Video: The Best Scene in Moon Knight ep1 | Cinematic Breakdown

Of course, the screeches are then abruptly cut off with the overwhelming slam of the elevator doors, but they are no less unnerving each time Steven tries to escape to another floor.
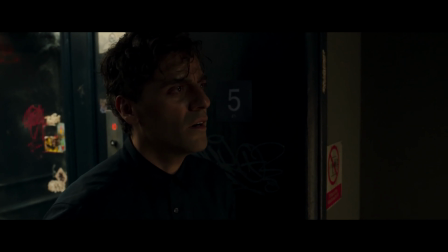Finally, I love the use of an ambulance siren just before the final dramatic twist of the scene. This serves two purposes. First, we associate the sound of a siren with anxiety as the sound is designed to warn us that an emergency has happened.
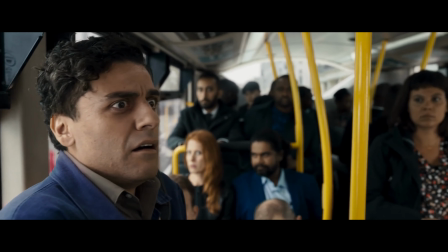But also it leads into a brilliant jump cut in the scene as Steven finds himself on a bus on a street where we might have actually heard that sound. In fact, you can also hear the hiss of a bus's brakes just before the jump as well.
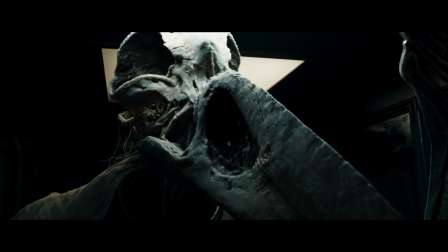What horror film worth its salt doesn't have a good jump scare? The only way to achieve a good jump scare though is to convince the audience of one idea without letting them know that you are winding up for a big punch just behind them. To achieve this, Diab has broken the scene into five distinct beats.
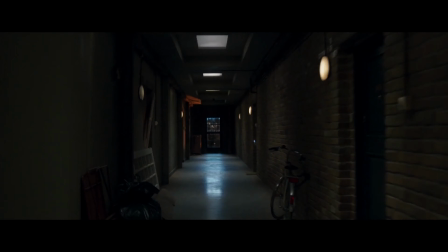He's terrified and tries to escape the exorcist event happening in his apartment. The tension and anxiety is super high.
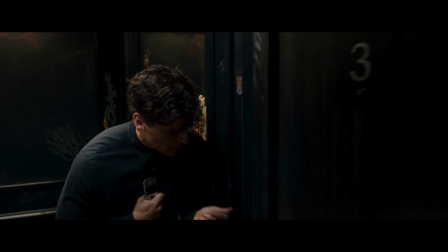He arrives on a deserted floor. Still nervous, he tries to command the elevator again to go to the ground floor.
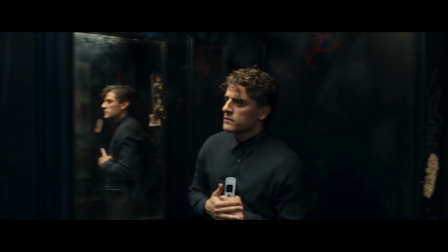This quiet serves to give us a false sense of security, but feels unnervingly quiet.
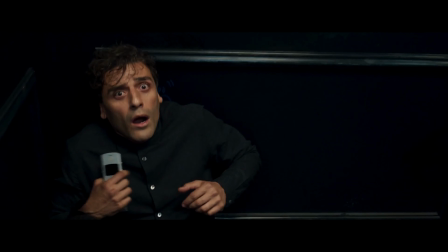Approached by a paranormal being only to be replaced with a harmless granny on our way to see her friend.
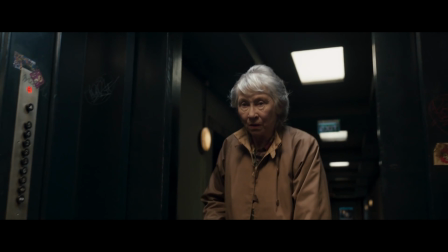We think he is all but doomed, but when the paranormal being is replaced by the scared granny it makes us think that maybe this might all be in his head.
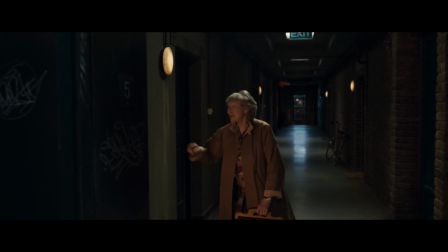Confused and questioning his reality, we all think the worst has passed. Surprise!
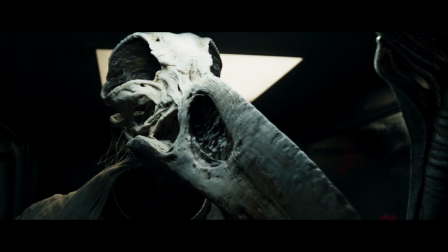The safety is a lie and the paranormal being finally reaches him and we smash cut and he screams out in terror. Diab has effectively directed a horrific scene which pulls us brilliantly through terror and intrigue utilizing all the tools at his fingertips. This is just one of the excellent scenes from episode one of a very promising new series so watch out for more dissections in the coming weeks.